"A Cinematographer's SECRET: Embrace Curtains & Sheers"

All right, hello everybody, welcome back to the channel. And again, we're looking at somebody else's work. We're going to look at a commercial. We are going to try and have a little bit of fun, but we're also going to try and learn something. And what is that, you ask? What are we going to focus on today? It's the fact that you can put curtains and shears anywhere in a commercial. Nobody cares. They make everything look better. And if you don't believe me, try it for yourself. Try and find a commercial that looks halfway decent, where the windows don't have curtains and shears. I defy you. Put it in the comments below if you think you have a link to a commercial that looks halfway decent, and they are either in some sort of like glass corporate environment, maybe glass and like an all glass, I don't know, like a gambling ad or some sort of bank ad, maybe no curtains and shears. Anything else, I defy you to find it, even if it doesn't make any sense, right? Actually, before we get into this breakdown, Patreon is the only reason that these things are possible. There's a Patreon channel or membership group just for the Wandering DP where I put up things that I actually know about, things that can try and get you more jobs. To learn little techniques and tips and tricks along the way, I vomit everything out there that I've ever learned on the job. If you are interested, the link is in the description below. It's the only way I can do any of this stuff for the channel.
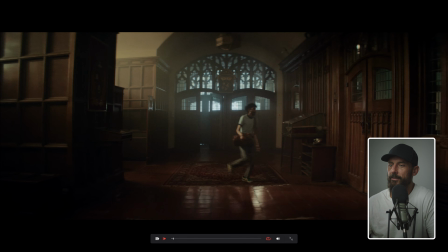74s
Okay, let's break it down. We're in a school, and schools, I said I would never break down another school, but here we are.
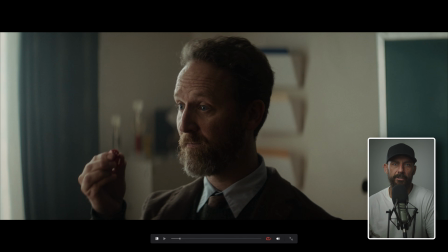80s
Guess what you want? If you're like part of a team and you are going to be shooting in a school environment, what you don't want is any school that you have ever been to. What school do you want to shoot in? If you are a cinematographer, you want to shoot in Hogwarts, right? You want to be wherever they are training wizards. That's the kind of school that you want.
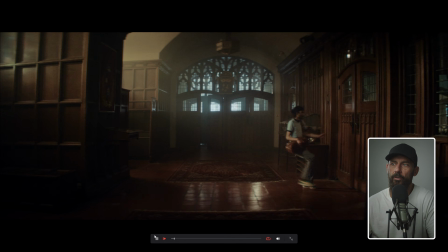98s
Why? Because there's lots of wood. There's cool things. Like imagine this in your local public high school.
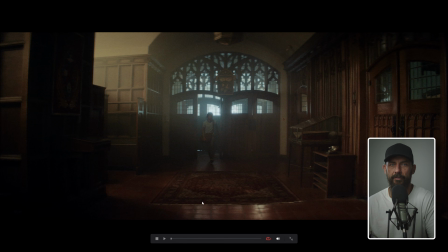104s
Right, this is going to be hot garbage. None of this is cinematography. I mean, there's lighting. Like we got to come up with a fix. And normally you schedule this at nighttime. So we're going to light up all the windows. We're going to have this warm shaft. This is a very easy thing to light and shoot. What's not is the location and the choice of like, okay, well, what's actually going to happen here?
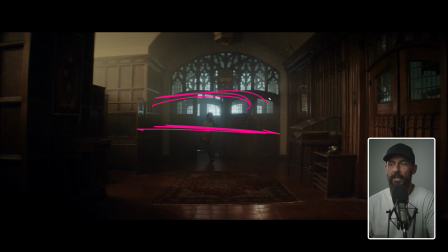122s
First of all, this is a great solution. If you ever see this on a location and you have someone entering a building, double doors, this solves probably the hardest shot in cinematography, which is someone coming in to a building.
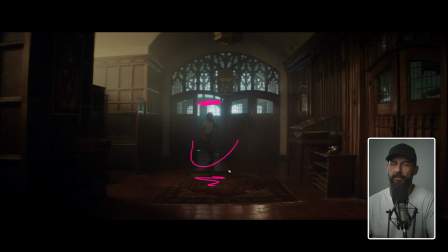137s
You get exposure changes between the inside and the outside. If anyone like comes into a shop, and which it happens all the time, normally what you do when someone comes into a building like this and it doesn't have double doors is you'll see that the cinematographer will line up the shot.
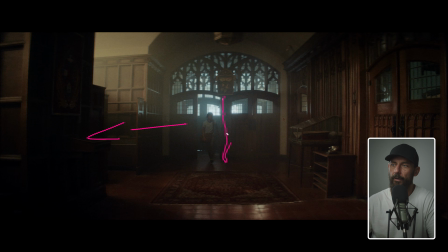152s
So we're looking into the open door, right? So you'll be like on an angle over this way. This is the camera looking this way so that you don't have to look directly outside. Why? Because the exposure difference is so great from inside to outside. It's really hard. You have to either light up the inside or you got to net the outside. It's a bit of a nightmare.
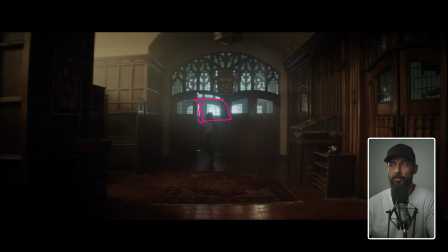169s
So double doors immediately solves that because this one can stay closed, which means you can just put up a 12 by 12 out there, blast it with light, and that gives you this background level. So again, something to think about if you're doing schedules and stuff like that. Then it's what makes this just a little bit better
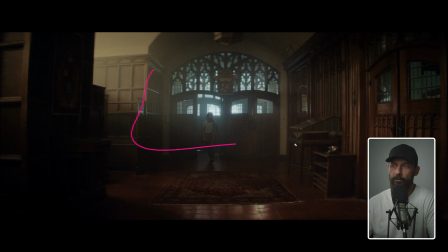185s
than if you just showed up here and like you had a Grip's Choice shot, is you get this little tiny leak here. And what does that get you? It gets you salt and pepper. Salt and pepper is contrast across the frame. You're setting this up as a commercial DP. It's like this thing has already been boarded. The location was probably already found before you. You can offer up little tips and tricks.
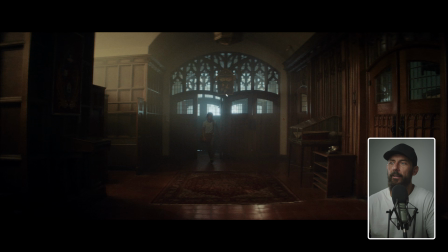204s
But when you're actually on set on the day, you've already told your team, okay, we need a light up through that window, and then I want a couple of shafts here. Shafts through these two things, and I want the light to sort of hit here. You're not talking about the fixture, the size of it. Maybe you're involved in, well, do we need a cherry picker? Are we going to do it from the ground with stands? Maybe you're involved in that.
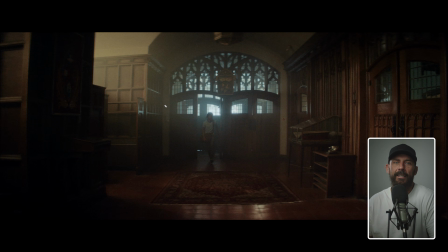224s
But the rest of the time on the day, you show up and you're like sitting at the dolly. You're like, how can we make this just a little bit better? Or where is it a little bit crap? And what would be good is probably when you set it up first, right? Like this is the frame. You're like, oh, okay, but it's real dark over here. Do we put like a prac here?
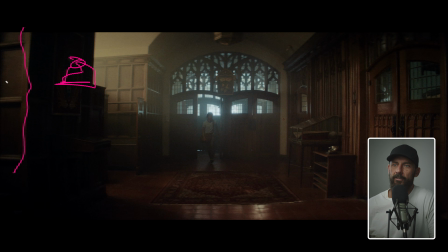241s
And then you realize, wait a second. There's this wall here. What if we just back up? Or what if we go up one lens?
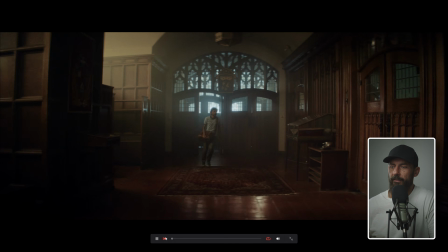247s
Is that going to be interesting? You go, yeah, it will be.